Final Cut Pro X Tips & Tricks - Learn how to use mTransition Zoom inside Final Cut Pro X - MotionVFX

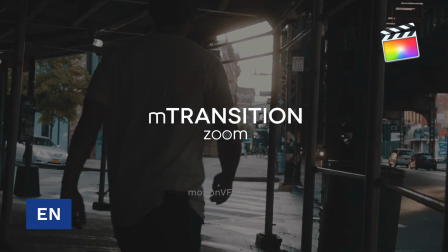My name is Stanislaw, and this tutorial is all about adding style to your project using mTransition Zoom.
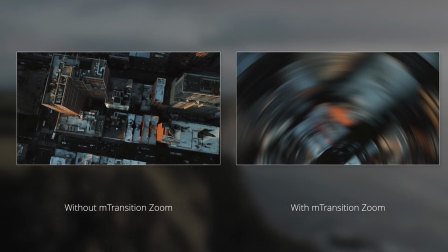It's a great easy way to add some dynamic movement to your projects.
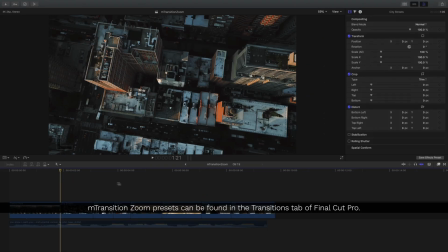Once you've purchased mTransition Zoom, find them inside the Transitions tab of Final Cut Pro.
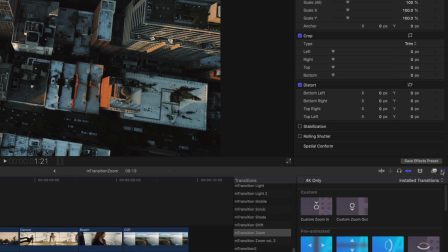Then click mTransition Zoom. Inside are dozens of different transitions to choose from, accompanied with preview images.
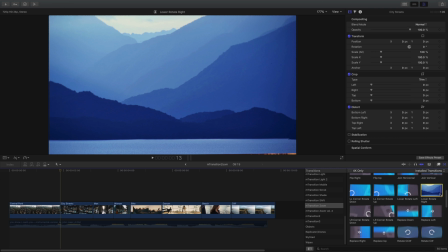To use any of these, just hover over the one you'd like and drag and drop it in between your clips.
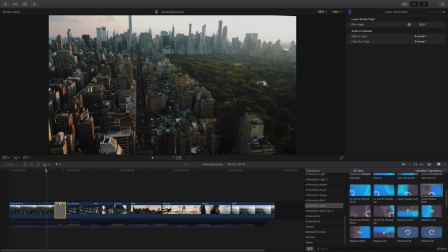That's all there is to it. Let's check it out.
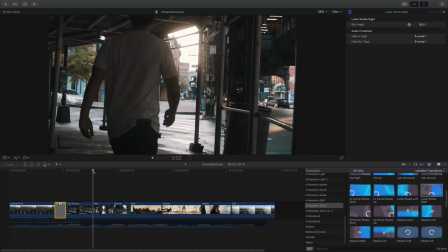For this next scene, it'd be great to zoom in to the street from the last overhead shot. So back in mTransition Zoom, I'll choose a zoom in rotate.
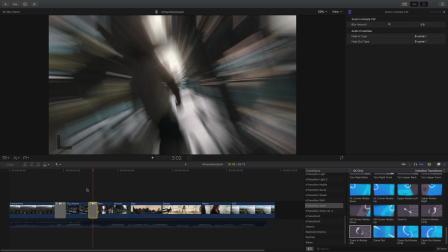Just like before, I'll place it in between my two clips, and let's play that back.
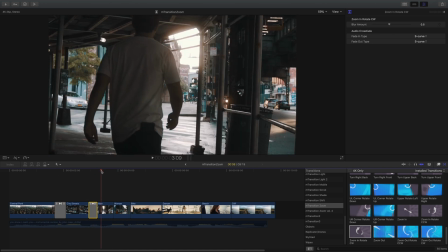Let's carry this movement further and in between these two clips, only this time, let's use a custom zoom in to let us specify exactly where we want to zoom in to our next clip. The custom ones are going to work just a little bit differently, and when I place this onto my timeline,
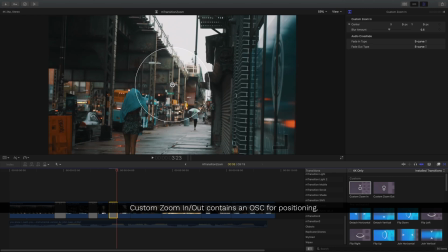we can see that it has an on-screen control puck in the middle. Well, using this control puck, I can specify where I want this to zoom in.
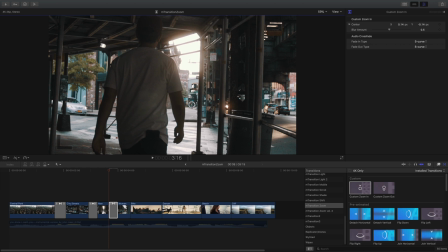And let's move this over here so it looks like we're zooming into the street.
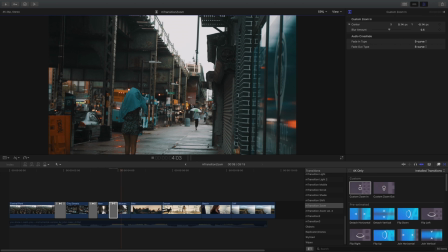Now we've created this dynamic movement to go from one scene to the next.
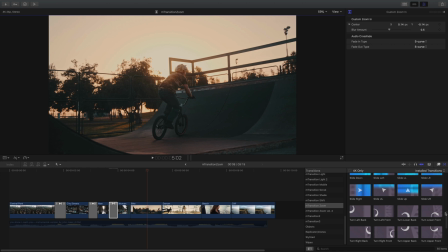Let's experiment with some more movements. This time, I'll use a slide down to kind of carry over how this bike is moving down this ramp. For the shot after this, we'll flip this to the left. Let's see how those transitions look.
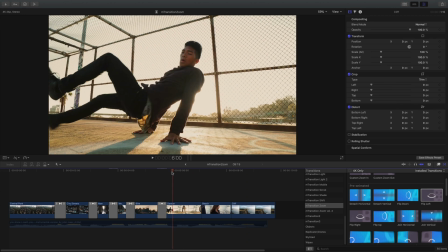Something to help out your edits is use transitions that flow with the particular cut.
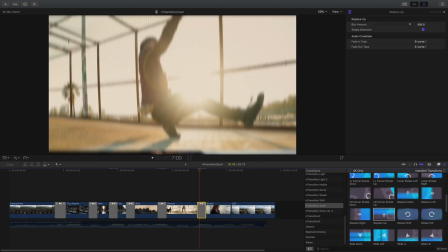Let's start to finish up this edit with just a couple more transitions at the end.
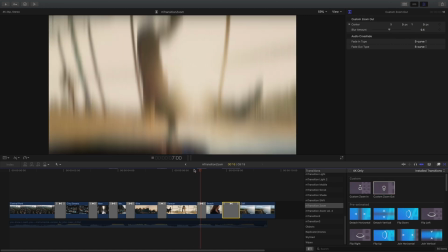I'll use a custom zoom out at the very end to go from this progression of Our Lady on the Beach and zooming out.
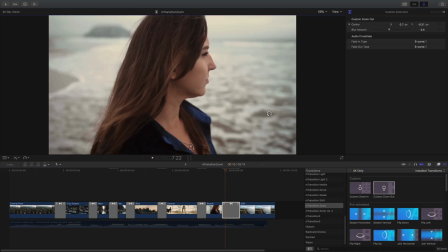We can see exactly where she's zooming out from, so I might want to move this position, but if I put it out here, she'll be in the ocean, and that doesn't make very much sense. We might want to put it here on the land, but now I don't necessarily see the water,
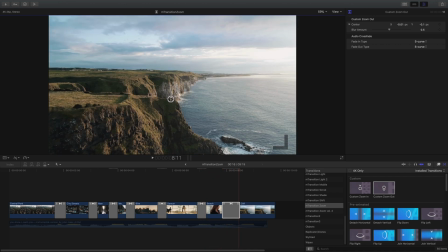so I may want to put it right near the edge so it looks like it flows from one scene to the next. Now the scene flows a lot better with some simple movement. Now let's take a look at the finished project.
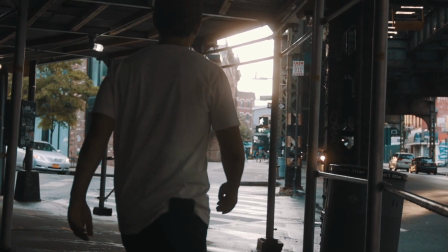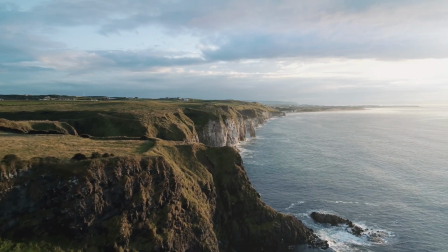For more tutorials and information about mTransition Zoom, visit MotionVFX.com.